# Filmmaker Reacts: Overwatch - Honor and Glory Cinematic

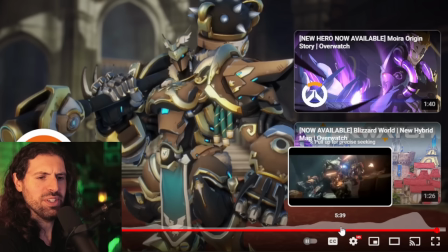I interviewed him in the past at Comic-Con, I think it was. Yeah, at Comic-Con. Just an amazing person. I interviewed him for his work in Final Fantasy. Incredible guy. He takes his job very seriously.
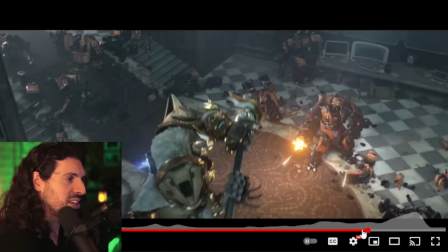Loves his work. He's just like the man.
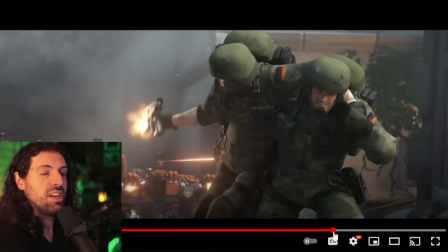time together make sure to subscribe hop on our discord become a member all that fun stuff now let's look at some of this in detail yeah i would say the music here is one of my favorites um it's sort of in the traditions um of like boromir from lord of the rings right that sort of let's cut the sound a little bit more quiet let's make it sort of echoing and um let's
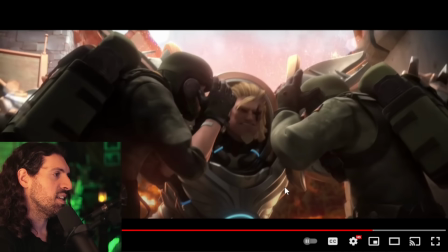focus on the music which is this kind of like emotional feeling um which tends to be from the perspective this was interesting those scenes tend to work like this um when the perspective
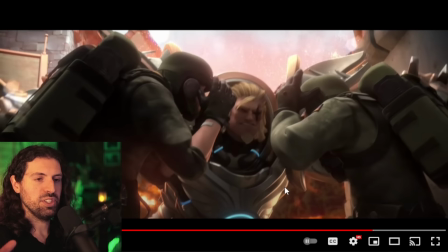like for example it's from marion pippin's perspective um you see them in shock as they're seeing from a low angle it's from marion pippin's perspective um this mighty warrior who they look up to like an uncle or something falling you know so they've done sort of a similar thing here um with the
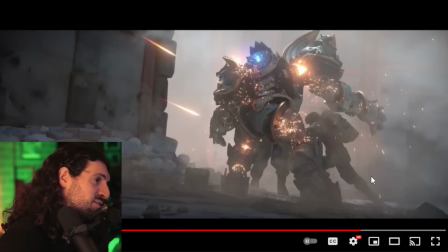perspective shift being from someone else it feels like it's from the perspective of reinhardt
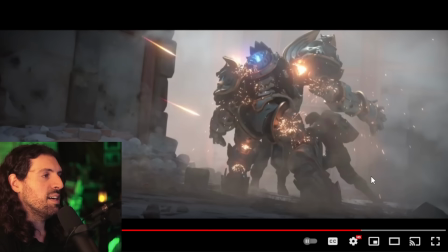um and this is baldrick his friend um watching baldrick fall imagining that he's falling in battle knowing what he did um caused this and his his sort of lust
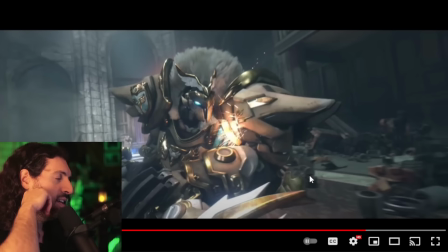for glory personal glory um caused his friend to you know sacrifice and this is a true moment a true warrior true sacrifice like I'm you know you're stronger so you have to survive I'll defend like wow really beautifully done
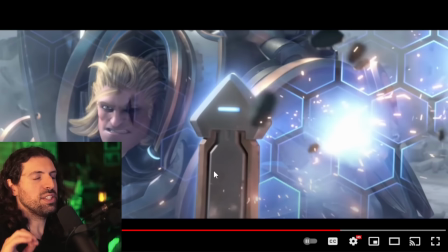yeah there's that muted sound and again like this is why I say it's from his presented from his perspective to me at least because you know this sort of him look at his face you know and baldrick at this point has already become a statue at the end of
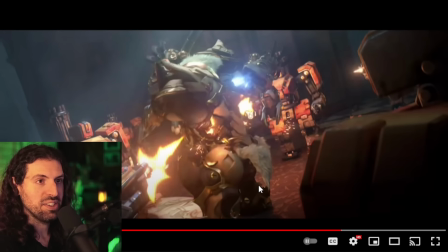it baldrick is literally a statue like it's a monument that he keeps as a reminder to his hubris you know uh to his greed um but look
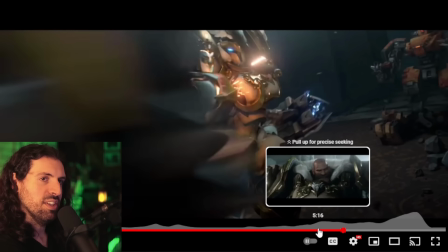he's got a helmet on man we can't see um we don't know what he's feeling you know he gets to kind of remain as this uh as this
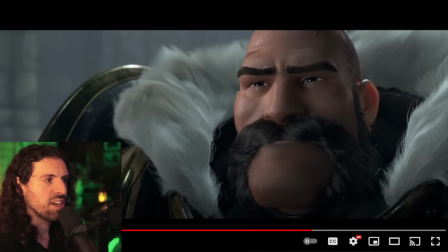legendary warrior we don't get to see him break down we don't get to see his fear um you know he's just a statue of like
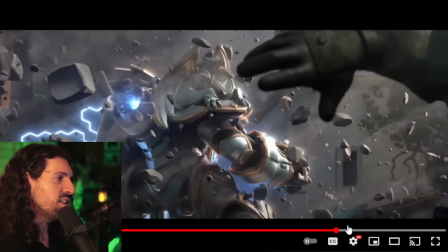honor and glory uh and and as far as our friend um look
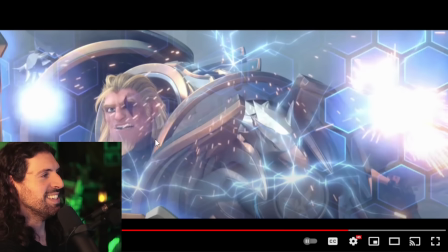reinhardt you can see his you can see his imagination he's crying out and you can see his
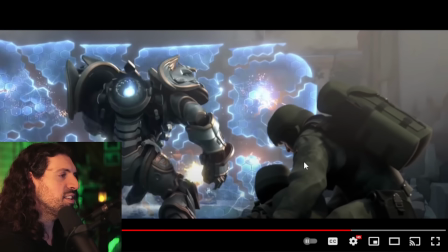you can see his fear of failure the barrier is failing you see the emotion um no doubt weighing on him what is what
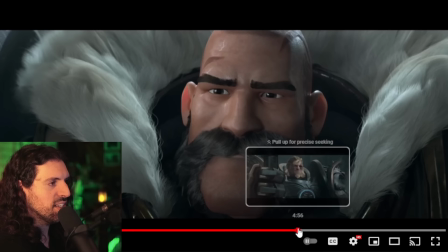his friend is doing and i think that's what's really powerful here
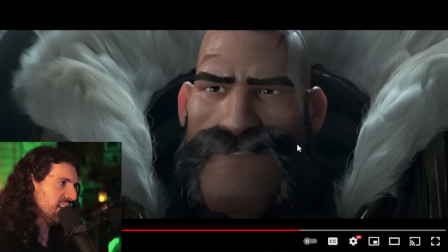and i love how they give him like a very kind face a very understanding face uh you know the mustache and everything it's very
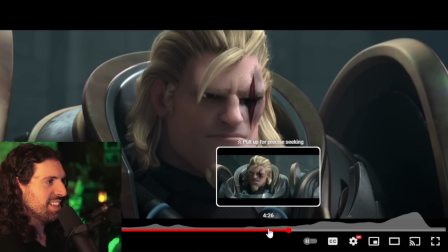like almost nostalgic i love it yeah i like the shame of that scar that's kind of what
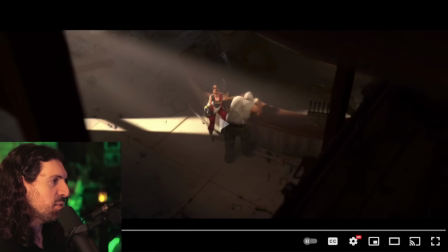cool is you know going back to the beginning here this is what i like so much about it we have this sort of character reveal as it were um a monument to your sins david ruiz says in the chat what a great way to put it um this sort of character reveal for
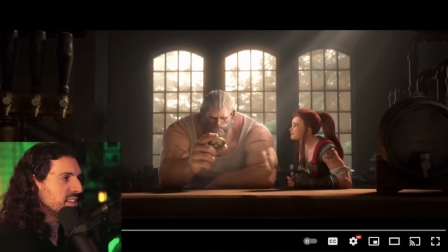me i haven't seen this guy yet in this uh context you
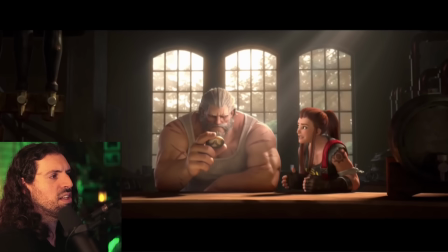know this is uh is that really his daughter by the way papa told me there's so many years of service you gave overwatch everything and then they pushed
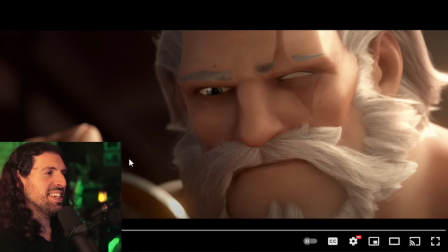you gave overwatch everything and he sees eyes gone like what a what a powerful image and that's that's what i love about it just cuts right to the to the core of it and uh is great visual storytelling you
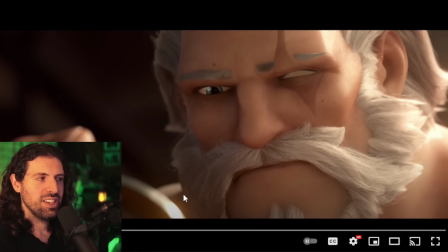know because it just it answers the question before it's even a question you gave her watch everything oh well that's that's where his eye went you know oof